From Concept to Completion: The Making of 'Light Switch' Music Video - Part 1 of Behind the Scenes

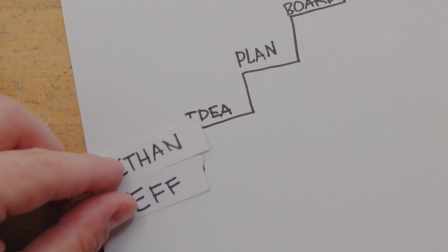12s
The whole idea started when we were cleaning up after the Part of Me music video release party,
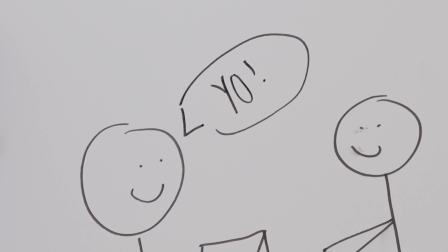17s
and Jeff looked over to me and he's like, yo for the next one I want to do something super cinematic and crazy.
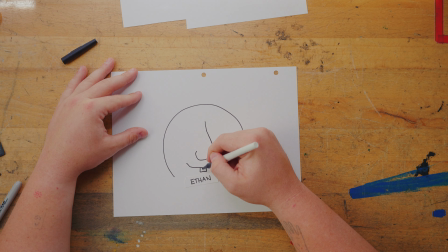Do it. So as soon as Ethan told me the story about how the robots would be coming alive again and becoming more human,
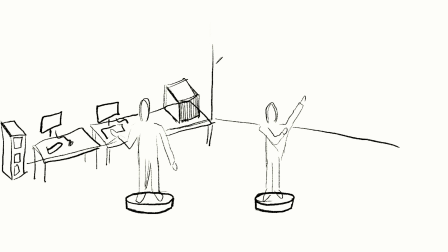40s
I immediately thought that the lab could be in the studio. So right where we're sitting in these walls, the lab was made.
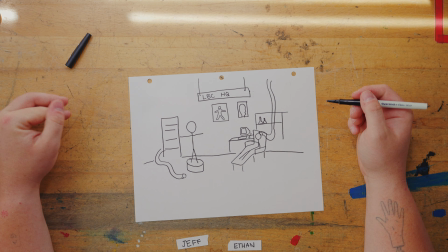48s
So we used the already existing racks and shelves that we had already,
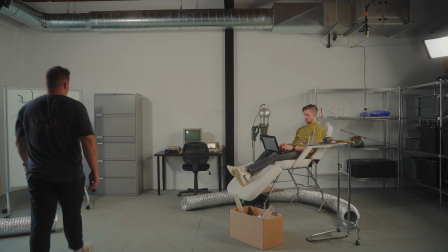53s
cleared everything else out, and set up the camera on an angle that it just looked like a blank slate.
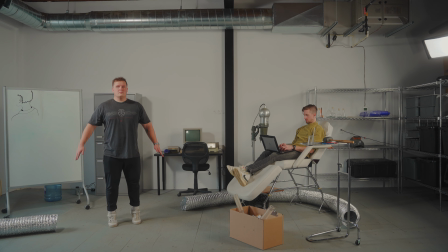59s
And then from there, we basically just started picking up bits and pieces from basically anywhere.
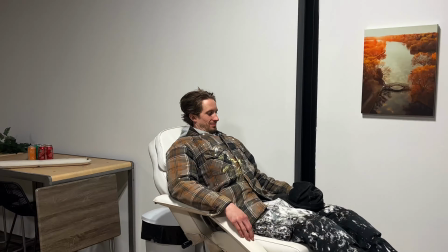64s
KW Surplus to Turner Plumbing to Decider Store, the Dollar Store.
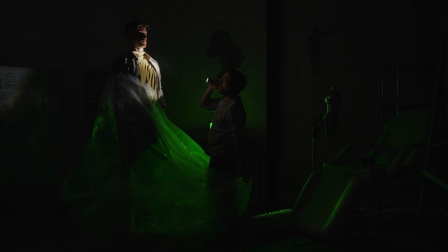70s
I even had some friends of mine and really amazing prop designers and builders create the turntable that is in the video.
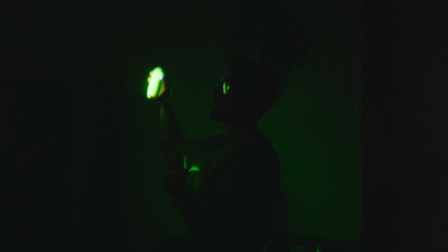79s
So almost every scene that you see in the starting piece is shot in this studio.
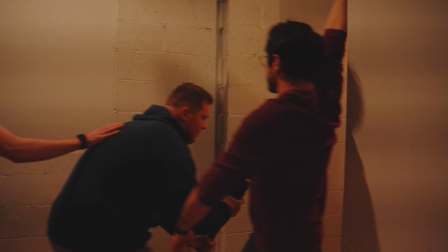85s
So whether we use the hallway outside or the other room or where we just transformed this room into something totally different.
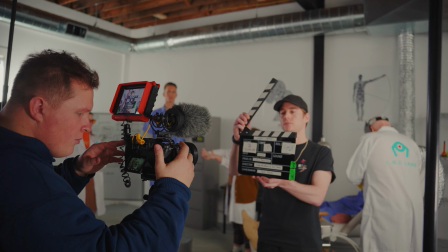93s
It was all shot within this room. So now that we had all the ideas, Ethan took all the ideas, put them together in a script,
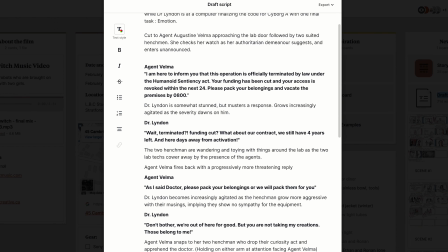105s
and formulated something that people could read and use to act out the scenes that we wanted them to.
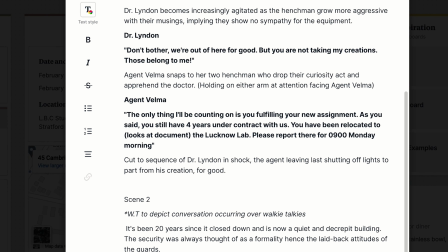112s
And I wanted to make it kind of funny and lighthearted, but also getting across the point of this light switch idea, pre-shadowing that in the intro to the video.
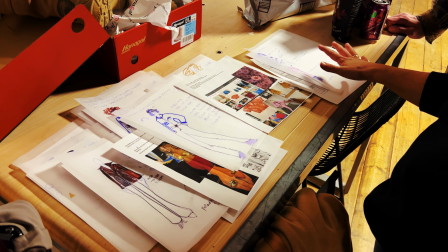124s
All the while while I was doing that, Jeff was starting to think about shooting this and executing it on that front. So when I started thinking about shooting the video, I immediately thought of this vintage look that I wanted to go for.
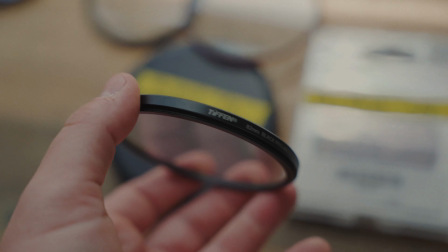137s
So that included using mist filters and some grain
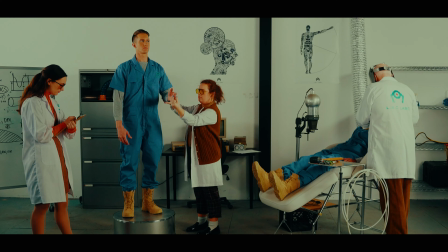142s
in post-production as well as the color editing to match what I was thinking in my head. So that brings us to a really important part of the whole thing is bringing all this together into one place.
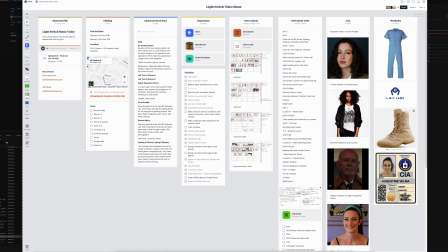154s
Doing that we use the program Melanote which is a super easy way to have everybody involved in the shoot able to see everything all at one time in one place.
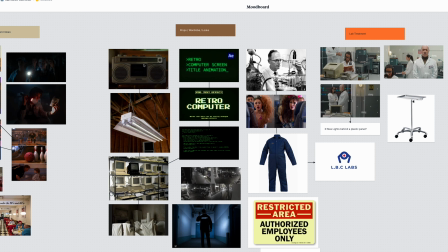164s
So this is the place where we put the location, the times, the script, we had a mood board.
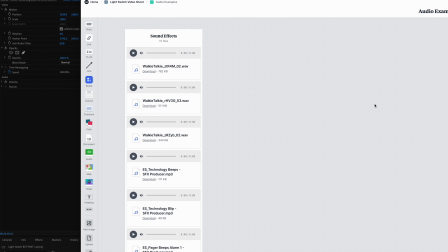172s
We had some crazy stuff in there too like we had some sound effects that we're already collecting thinking about using we had maps
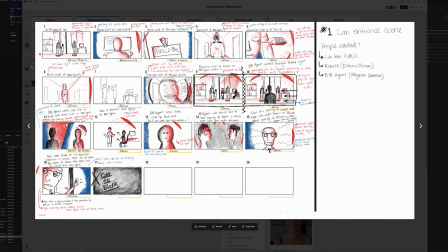180s
in there of like locations we had headshots of the talent and crew so it was really pretty comprehensive so once we had everything in this place and the script in hand i sat down for a couple nights and i started to draw on my ipad so
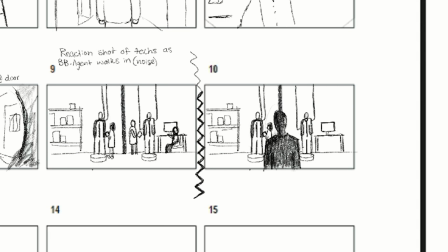198s
i went scene by scene and frame by frame and slowly formulated a way that we can actually execute what we were thinking.
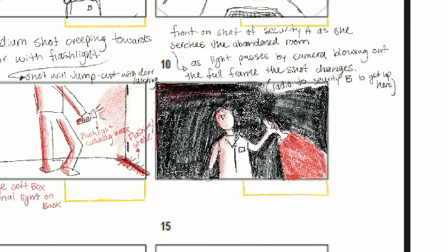208s
Some of the shots didn't actually end up making it into the final production, but a lot of them did.
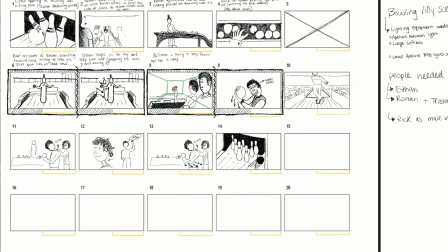214s
A lot of them were almost exactly how they were drawn on the storyboard, turned into real life. It's a crazy feeling when you actually see something that you thought of in the past come to life in the exact way that you thought.
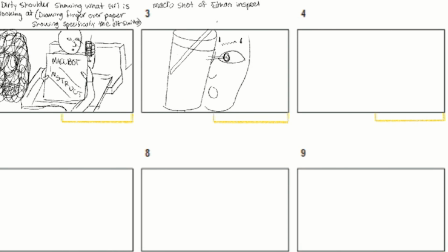229s
And I think that was one of the most exciting parts for me,
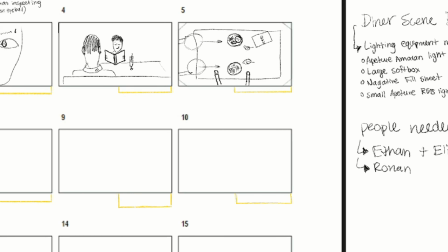232s
was seeing on the back of the screen as we were shooting it how it looked and like getting excited over the whole thing.